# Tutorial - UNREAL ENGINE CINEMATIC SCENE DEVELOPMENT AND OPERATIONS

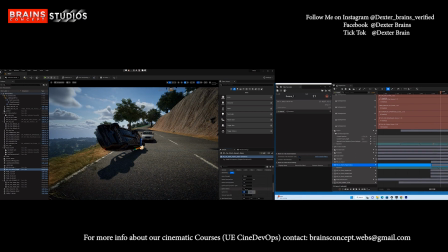1480s
So I think keyframing looks right. I'm just gonna go ahead and just play with my parameters a little bit. Again, at this point, it just depends on how you want it, So there's nothing too specific here. It's just how you want it to look like. So this is actually a dependent factor.
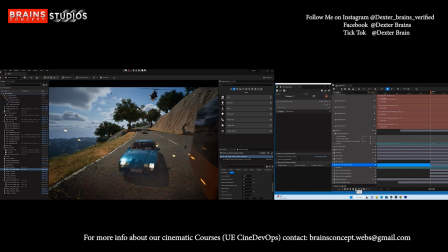1504s
Just go back a little bit more and play it again. Boom, boom, boom. Now I like the sparks, but it's kind of looking, it's kind of small. So maybe I just go into this and just make it 0.1.
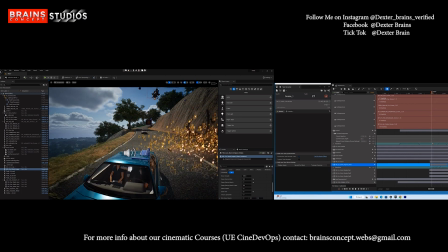1520s
All right, now we are almost getting there, but that's too much. So I'm gonna make it just increase the number a little bit, like 0.3 or something. Just boom, boom. Ah, yes, yeah, I'm liking it like that.
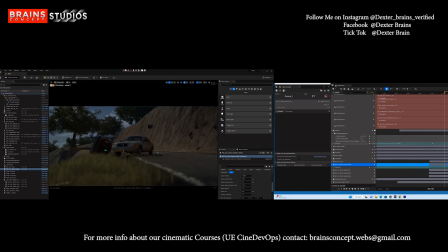1535s
I'm liking it like that. So let me get it to the camera. So into my cine camera, we'll see what happens. It drives, goes, and hits there like bang, boom, boom, boom, boom, boom.
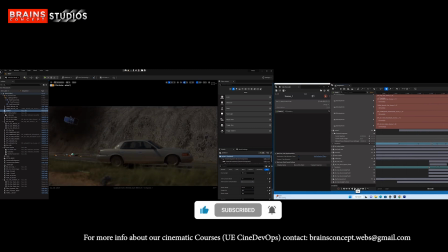1546s
There you go. There you go. Exactly. I like it like that.
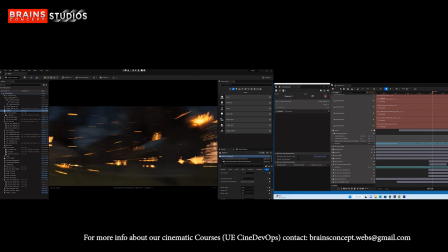1554s
I'm liking it like that. So go back and just press play. Boom, boom. Goes like that. Yep, I like it. Boop. So,
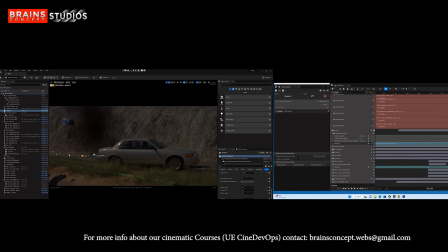1569s
yeah, I like it like that. Okay, comes this and then miss your end, and boom. All right, looks great. So I'm gonna go back all the way.
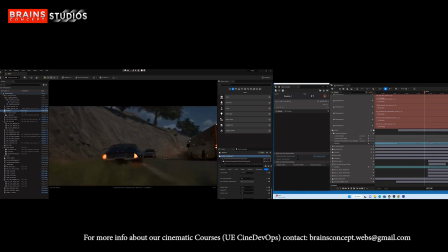1582s
So we have a lot of things, you know, that we're going to be like, you know, we still have some street assets that we are going to be adding just to design the whole thing and make it look right. So I'm gonna go into my camera. This is where things start to get cool.
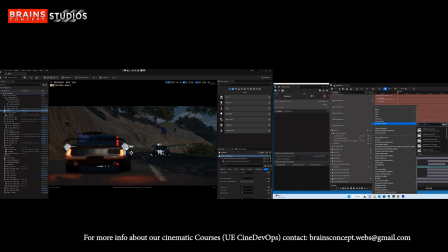1598s
I'm gonna go into my my camera. I'm gonna add in some shakes. So I already have some build-up templates, so you can now see how the camera is kind of shaking a little bit. It feels like we are in another vehicle behind, driving while filming.
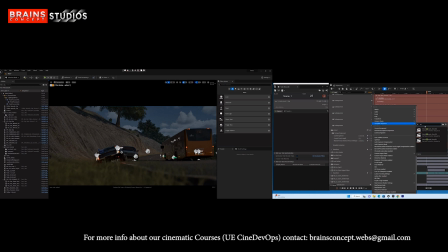1614s
So I'm gonna go here and add an intensive shake, because this is where the heat occurs and things the camera gets a little shaky. Boom, you see that shake? See all that shake right there at this point. So, you know, camera shake is actually used in cinematics to build tension,
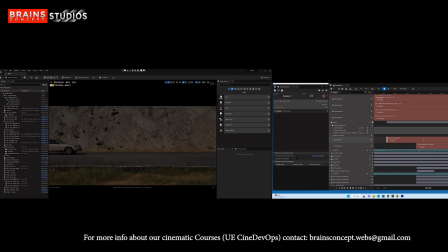1630s
to build speed, to you know, to raise emotions and all of that, in as much as action, you know, and speed and all that is concerned.
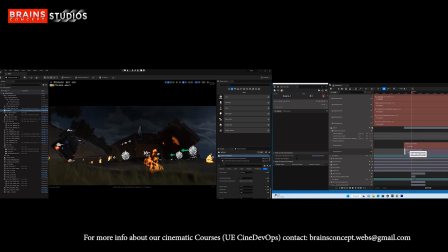1645s
So at this point, see that? Boom, at this point, I'm just going to trick this out. So I'm trying to make it not to hit. It should be like a fade in, boom, boom, boom, boom.
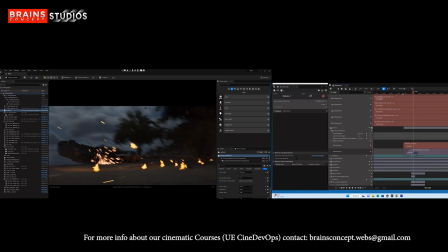1658s
Now you see from this point, it starts, the intensity goes up as the explosion. We have a higher intensity at this point again. At this point, we still have one, but well, immediately after he succeeds to get back on the main
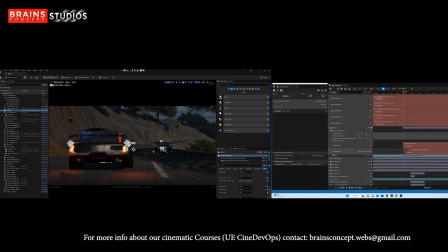1672s
road, I don't think we need to have any more intensity, so we can fade that at that point. But I guess you get the point. I mean, if you have any questions, just leave it in the description below. So now I'm playing now with my camera rotation, you know, putting some cool angles, you know, just to make it be more, you know, cinematic.
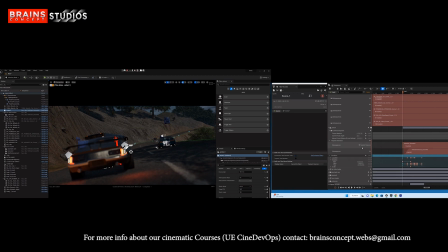1694s
So if you see the camera shake, it makes the audience to feel that we were actually in another vehicle behind them, you know, filming what is happening. So it's all about simulation. I call it make-believe, you know. So if I play now, you see that it goes.
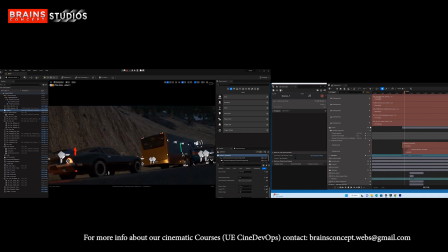1713s
I'm trying not to see the oncoming vehicle, if you understand my point. You see, I'm trying not to see the oncoming vehicle. I just want to make it to be like a surprise. You see that? It goes, and then this is when it opens.
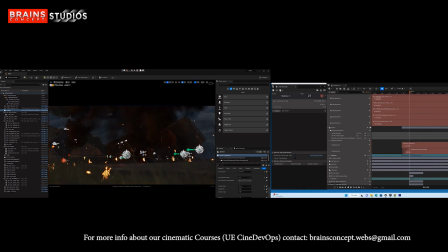1725s
When they open, now we see the vehicle, you know, audience are going to be like, oh my God, you know, like there's a vehicle coming. So we're like, oh, stop, and stuff like that. So that's the trick when it comes to, you know, creating this and this scene. See, nobody sees the vehicle and we only see it right here.
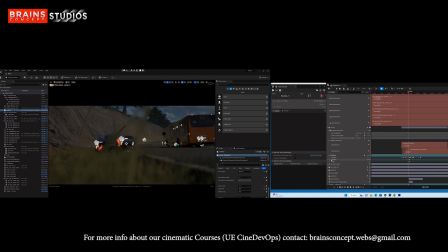1743s
You know, when we were doing sound scoring and audio, you know, at this point you can put like a horn, bing, boom, you know, all of that, it builds the tension up. So it rotates, and this guy misses to fall. This part here is very, very cool.
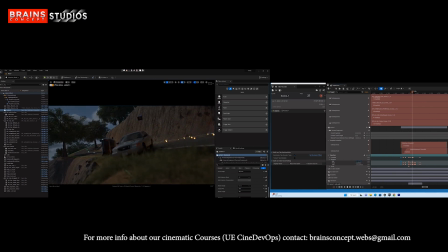1761s
So at this point, I'm gonna rotate the camera a little bit this way to kind of incline it to make the, you know, make it look like, you know, it's a slight miss, you know. And then at this point, I'm going to balance the camera back, you know, kind of push it this way, no, balance it.
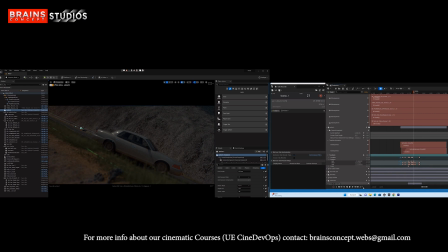1780s
Let me keep it like right here. Yep, and then play it. It goes in front. Then I'm going to balance it at some point. I'm going to keep it straight. And then here, I'm just going to bring it back bring it back normal. So this inclination again, like I said, is just going to add more on the tension, you know.
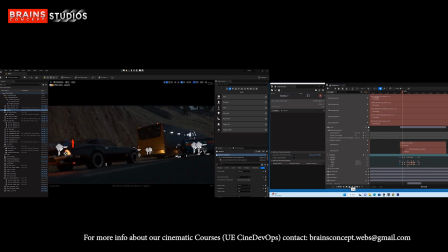1798s
So at this point, we look at we're kind of, you know, like one side, you know what I'm saying? And then it gets to a particular point where it's kind of balanced, and then it gets to a point where, you know, things are looking too wild.
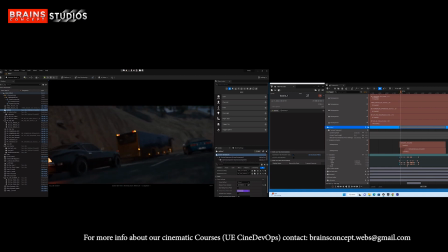1816s
At that point, you know, if you play with your camera real good, you get good results, and we see reveals that. So right here, I think I may want to you know, just here. Right now I'm playing with focus.
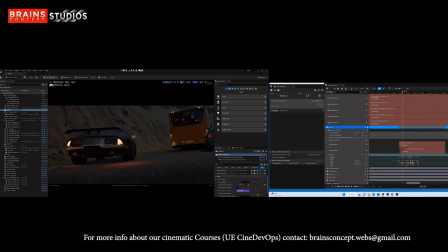1833s
So here I'm going to be focusing on the vehicle, on this black Mustang muscle car. So because I want, you see now, the oncoming vehicle is blurred. So now I'm going to rack focus from the Mustang all the way to the oncoming vehicle.
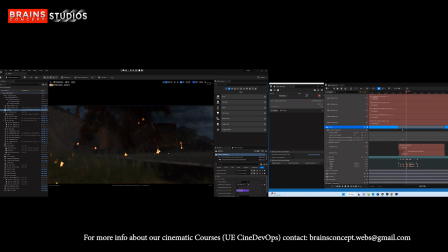1852s
That's where we are revealing. And when it hits at this point, I'm going to bring my focus to the rolling vehicle. And then at this point again, see, I'm going to go around. I think this looks good.
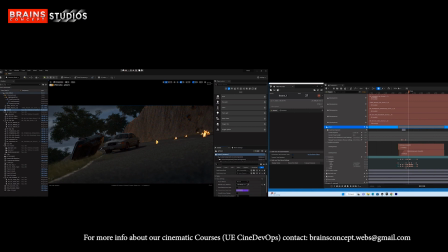1867s
Just go around, and then right here, I'm going to focus on this guy who's missing to fall on the cliff. But again, that doesn't let, you know, I don't think it should be that sharp. So I'm going to take not that sharp.
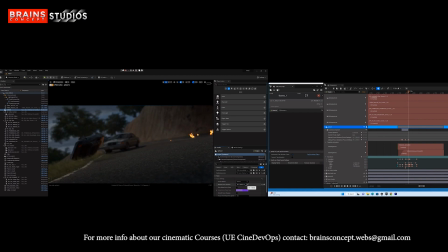1883s
I'm going to rack the focus a little bit out of the vehicle. See that? Just like that, you know, so that in the mind of the audience, they are not seeing exactly what's happening, but they are trying to see, you know, struggling to see.
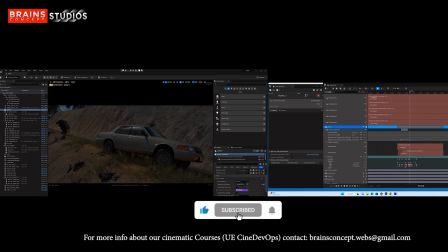1898s
That brings them more into the scene. And at this point, I'm going to now focus on the vehicle, because he or she finally succeeded not to fall,
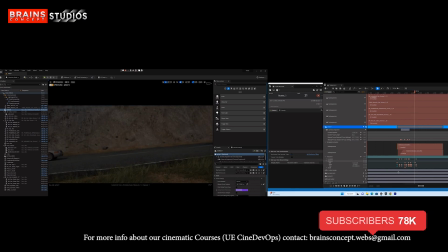1906s
you know, and then it rolls it all the way out again. So, yep.
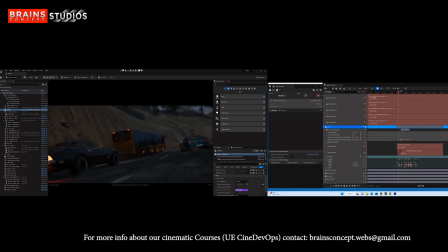1911s
See, if I play now from here, you see how you can actually see the depth of field. You know, you can understand everything from here. So,
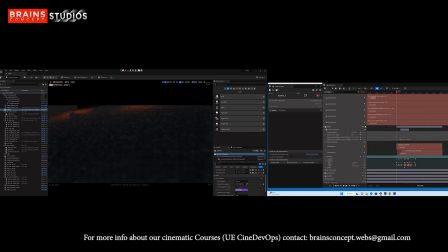1929s
I think let me just push the camera down like this, so we can have triple reveal. The first reveal is revealing the black vehicle. Second is revealing this oncoming vehicle. That's the second reveal. See that? The second reveal is this oncoming vehicle right here. And
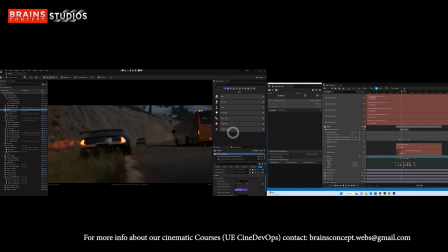1951s
okay, if we can copy this from here and put it on this other side. Oops, my recording is kind of paused. I don't know what's happened. Okay, reveal, we hit. Now we reveal the next vehicle, reveal the cliff. You see what I'm saying? So there's a whole lot of reveal, you know.